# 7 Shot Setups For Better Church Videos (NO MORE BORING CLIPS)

And then also, if you're outside, or even this is going to work with those LED lights again as well.
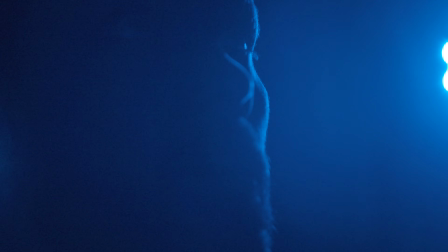[4:12]
If you kind of frame up that shot and get that light where you want it, if you just kind of tilt your camera around, you're going to see that light bounce off your aperture blades in totally different ways.
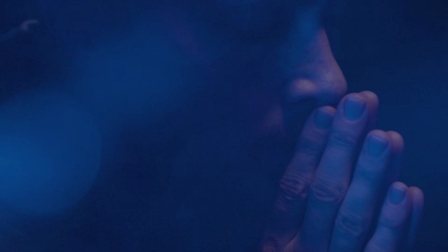[4:23]
So you have like just by the most minuscule tilt of the wrist, you could get some really drastically different shapes and textures and lights even after you've got your framing set. So have fun with this and play around. It's one of my favorite things to do, to play with these kind of light sources, especially if you're in church and you're filming your pastor or the worship and you've got a black background. And let's say you're using the rule of thirds and you've positioned your subject off to the left third. On the right, if you throw some light in there, it's all black. But if you throw that you frame that LED light just on the side, you're gonna get like that pop of color, that pop of interest, of intrigue. And all you had to do is frame your shot differently. So this is definitely one of my favorite things to employ when I'm shooting just about anything. Shot setup number 2, same time of day, golden hour. Here what you're gonna do is instead of positioning the sun or your light source to the edge of the frame, you're gonna use an object within your frame to block out that light source. And you're gonna create a really golden or like just really bursting with color silhouette where that light source is trying to get through that object.
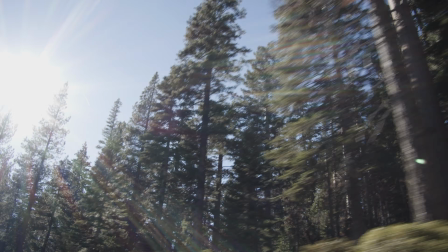[5:31]
And then what you can do is you can move your body or move the camera in such a way where you
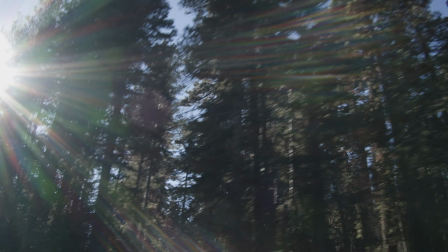[5:36]
reveal that light source and then suddenly you get the light beam, the light leak,
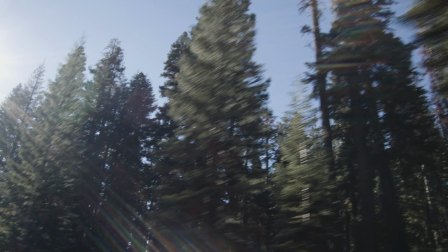[5:42]
the lens flare across the screen in a beautiful, beautiful way. In this example here, we're doing that with a cross.
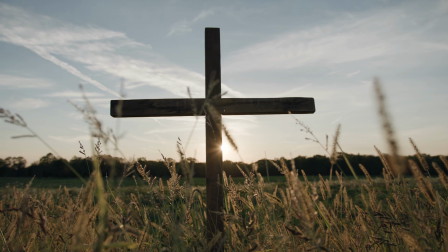[5:50]
And this scene was like not set up in like it looks cool here, but we were there.
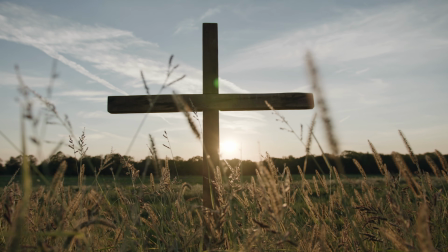[5:57]
Basically, we just took a cross, we put it in some cinder blocks in like this barren field.
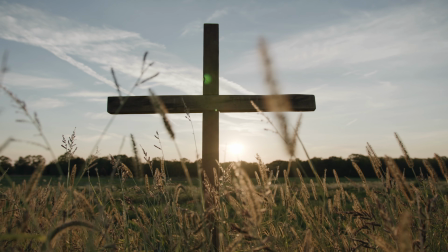[6:01]
It was next to like some like manufacturing plants. Like it wasn't exactly beautiful, but we waited for the right time of day. And with this shot, the sun is right behind that center beam of the cross. And as I move my body and the camera,
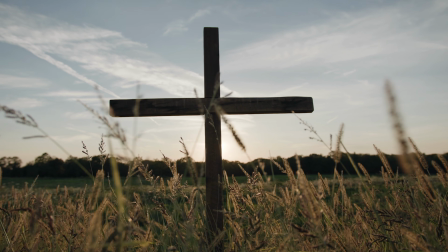[6:14]
the beam gets blocked by the cross and then it like exposes and it comes out and there's that beautiful dramatic flare. You could do the same thing if you're shooting in church, especially in a worship service. If you've got people's hands raised in music and you've got some LEDs up at the stage that are shooting out, you can position yourself behind that hand and shoot towards that hand and use the hand to block out the light. And we've done this in church settings as well, where you'll get these really cool like rays of light almost shining through the fingers and illuminating the hand. So you can get really creative with this. Obviously, you wouldn't really want to do this with a subject that's a person. So you wouldn't really want to put the light behind your pastor, because then your pastor is going to be silhouetted and you're trying to do something really artistic when we just want to see your pastor's face. And so use this one sparingly and thoughtfully, but you can get some really great results. Shot setup number 3 is the background foreground shot setup, where there's an element in the foreground of your frame, but there's also the main element in the background.
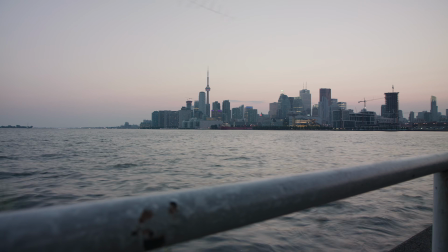[7:16]
So in this first example, for those that are listening, basically we have the skyline of Toronto. So skyline, big metropolitan city.
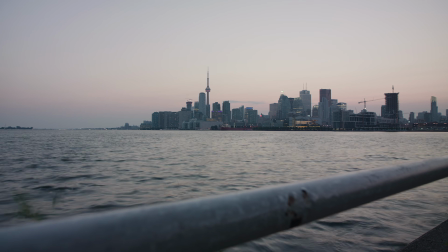[7:23]
We're like looking at it from across a lake.
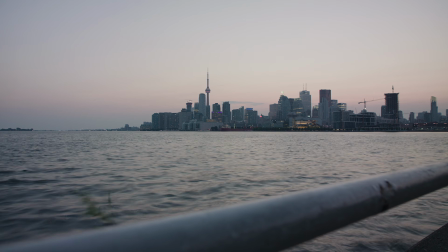[7:25]
And so if we were going to add any movement with maybe a camera on a slider, even physical movement,
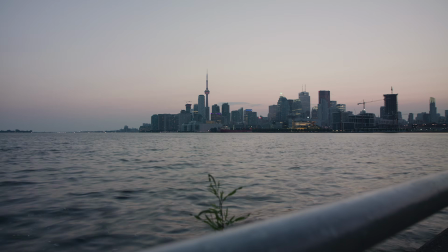[7:32]
moving laterally, it wouldn't be evident in the video because our subject is so far away. Yeah. So what do we do to compensate for that? We add a foreground element within the frame.
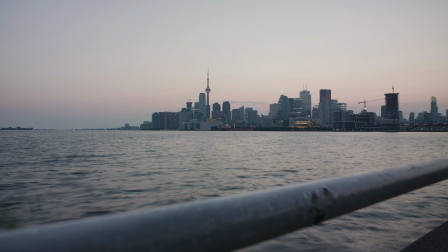[7:44]
So here, there was a fence in front of the lake so people don't fall in,
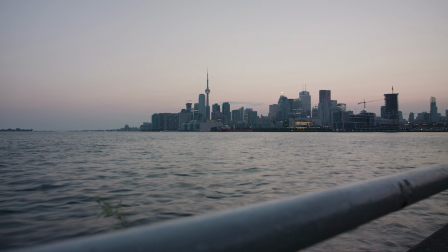[7:48]
and we used the top rail on that fence as the foreground element, and as we move the camera pretty close to that, upper rail on the fence, it looks like the whole image is moving. It's not. We're very far away, and that movement would not be evident at all to the CN Tower in the center of the frame, but because that foreground element is there, it works really well.
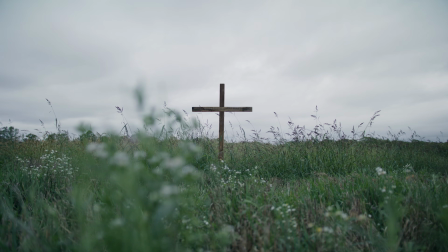[8:08]
We did this in that same scene where we set up that cross in the cinder blocks.